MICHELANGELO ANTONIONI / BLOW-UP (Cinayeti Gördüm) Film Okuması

Kase, çorba. Bu adam ne hissediyor o zaman? Aç. Üçüncüye bakıyoruz.
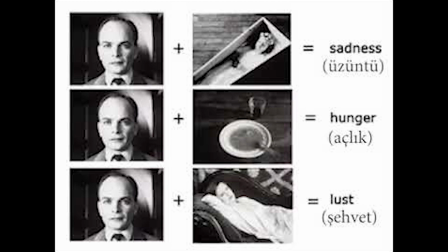16:47 Orada yatan bir kadın fotoğrafı gösteriyor. Bu adam ne yapıyor? Kadını arzuluyor, şehvet diyor. Yani aslında sinema... Sinema bir yansamadır aslında. Ne diyor ki bize aslında? Bize onun felsefesini yapıyor. Yönetmen, kahraman üzerinden. Sinema size aslında neyi göstermez? Başta aslında ipucunu verdi. Pandomimciler gibi. Hakikati, gerçekliği göstermek gibi bir görevi yok. Yönetmen ne istiyorsa, nasıl anlatmak istiyorsa onu o şekilde vurgulayabilir.
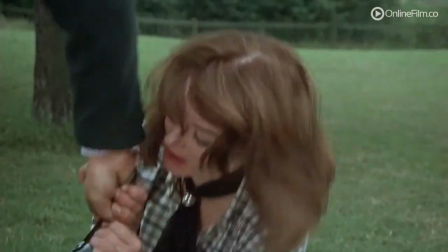17:13 Az önce fotoğraf makinesi neyi simgiriyor demiştik. Fallik, penisini simgiriyor.
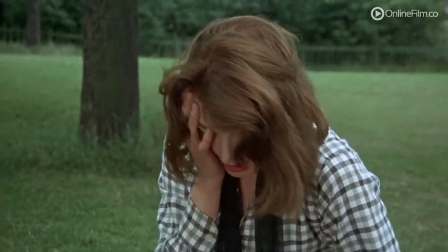17:19 Ben gerekse senin penisini elde etmek için sırrın. Filmde de en başta bize onu gösterdi o şehvetli sahnede. Adam onu fallik olarak kullanıyor. Yönetmen ona bize öyle gösteriyor aslında ve filmin ilerisinde de göreceğiz, fotoğraf makinesinin yanında olmadığı zamanlar çaresiz.
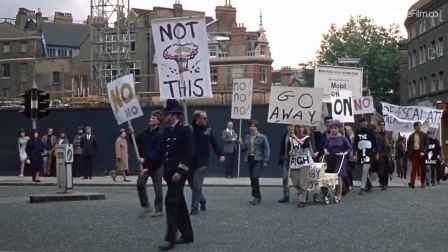17:36 Şimdi burada barış yanlısı, insanların bir yürüyüşünü görüyoruz, defol işaretini oraya yerleştiriyor.
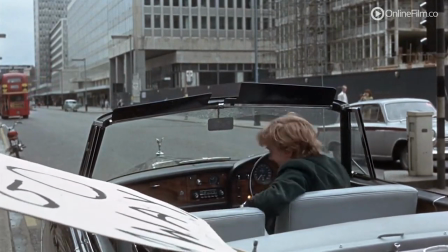17:44 İki türlü de okuyabilirsiniz, zengin adama defol diye olabilir ama ya da kendi safına çekmek istiyor da olabilir.
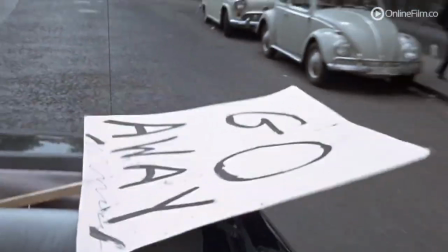17:49 Bu ilk başta hoşuna gidiyor, koy tamam diyor. Sonra zaten arabada yer edinemiyor ve araba ilerlerken uçuyor, yer edinemiyor çünkü adamın öyle bir yapısı yok. Sınıfsal bir yapısı yok, karşı duruşu yok. Kırmızı bir kutuya.
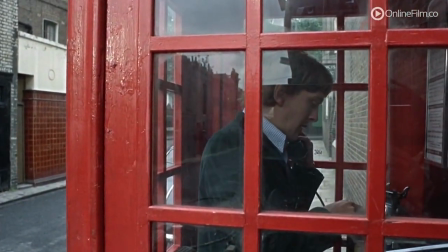18:04 O zaman kırmızı nedir? Sanat tarihinde yine kırmızı giyenler, tehlike arz eden, tehlike içinde olanlardır. Zoom yaptı, çekti. Büyüttü fotoğrafı, ne oldu? Blow up oldu. Filmin ismi de buradan çıktı.
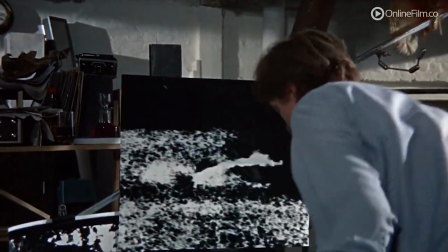18:18 Böyle bir adam. Evet. Hangi pozisyonda yatıyor? Sola yatık.
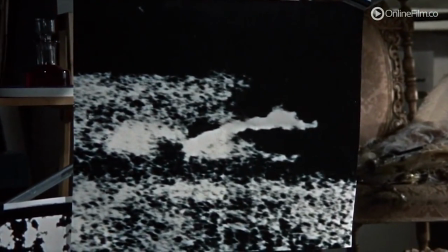18:22 Peki Paul Beyn diye bir ünlü Hollandalı ressam İsa'yı hep nasıl yapmıştır? Sola yatık vaziyettir. İsa'nın ölüm tablolarının %99'u sola yatık vaziyettir. Eğer kahraman solda yatıyorsa, filmin başında görürseniz bilin ki o adam ölecek. Yazış. Kurtuluş yok. Hakikati Kino Göz bize ne gösteriyordu? Kamera objektif değil mi? Biz haberi görmezsek inanıyor muyduk? Savaş çıktı, birisi öldü bilmem ne. Bize gösteren nedir? Kamerayı. Kamerayı almazsan biz adamın öldüğüne inanacak mıyız? Bir örnek vereyim. Maradona'nın bir fotoğrafı vardır.
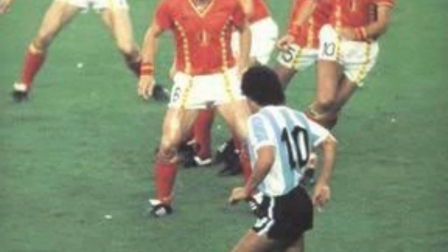18:57 Maradona fotoğrafında karşısında 5 tane futbolcu vardır ve hepsi panik haldedir. Maradona'da çalım atmak üzeredir bu fotoğrafta. Halbuki o fotoğrafta gördüğümüz Maradona'ya bak. 5 futbolcuyu geçecek az sonra. Olay öyle değil. Bir serbest vuruş var.
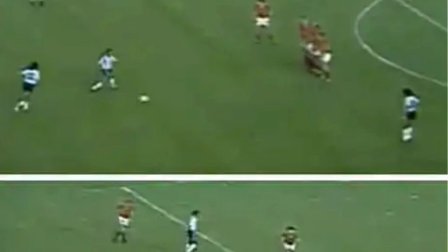19:14 Serbest vuruşun karşısında 5 tane adam duruyor. Serbest vuruştaki kişi Maradona'ya pasa atıyor.
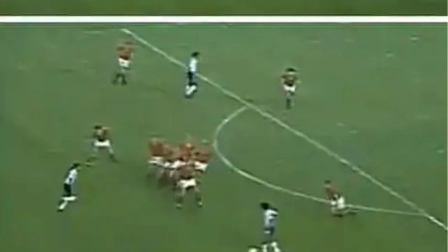19:20 Fotoğrafçı o an çekiyor. Yani serbest vuruştaki 5 kişi Maradona'ya dönüyor sadece. Sonra da Maradona'da başka bir futbolcuya pas atıyor. Yani sinemanın bu aşıyla ilgili. Neyi görüyorsak ona inanmak, inanmamak.
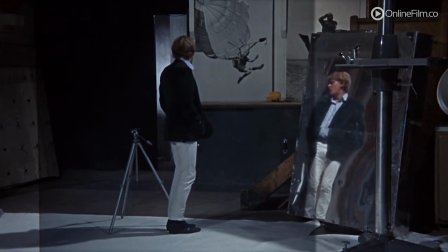19:35 Burada yüzleşiyor kendisiyle. Yine havadaki şeye bakıyor. Aklı halen havada. Bu ne şimdi? Çünkü bak bu niye döndü baktığı bu adam? Ne alakası var?
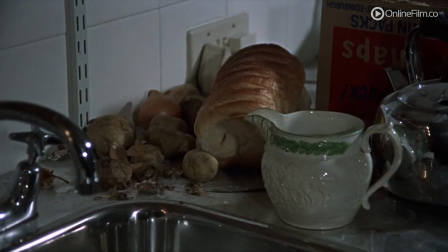19:46 Elma var, soğan var. Patates pahalı, soğan pahalı. Türkiye manatörü.
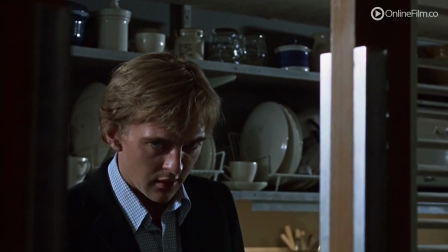19:50 Bir de dağınık, pis bir ortam olacak. 2019. 2019. Açtık mı acaba? Açtık mı? Yaklaştık. Bekle. Evet. Bunun ismi resim tarihinde, senat tarihinde.
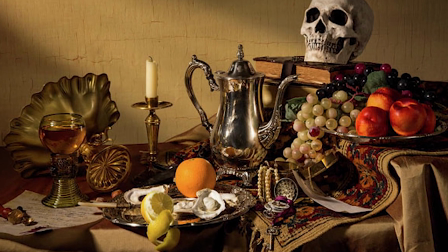20:01 Banitas deniyor arkadaşlar. Bize o evliliğin ne halde olduğunu gösteriyor. Ölü. Bitik bir. Patris diyor ki bilin resimlerine benziyor. Bilin resimleri de kübik ve anlaşılmaz ya.
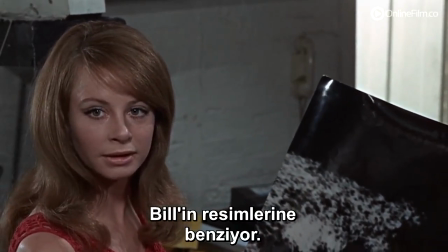20:13 Ne oldu? Anlaşılmayan bir durum. Yani gitgide yok oluşa doğru gidiyor aslında bu hikayedeki bu durum. Ses sistemiyle problemi çıkıyor ve müzisyen gitarını kırmaya başlıyor.
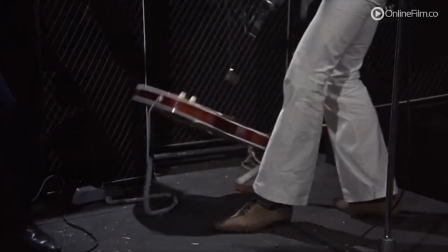20:24 Ben böyle gitarım diyor. Ve gitarını insanların arasına atıyor. O güne kadar, o dakikaya kadar sabit duran insanlar çıldırıyor.
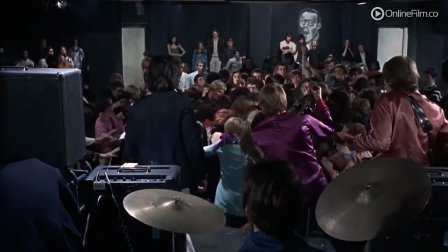20:32 Çıldırıyor o gitarın parçasını almak için. Ama kim alıyor gitarı ve o insanlar kim aslında?
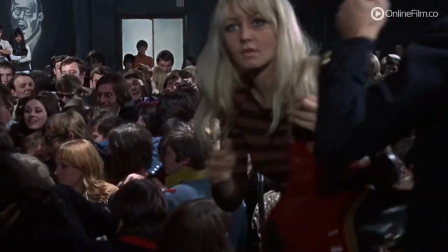20:38 Ve neye dönüşecek? Evet gel. Bundan yaklaşık 10 yıl sonra başka bir şey dönüşüyor o insanlardır. Evet, George Romero. 1976 ya da 2008.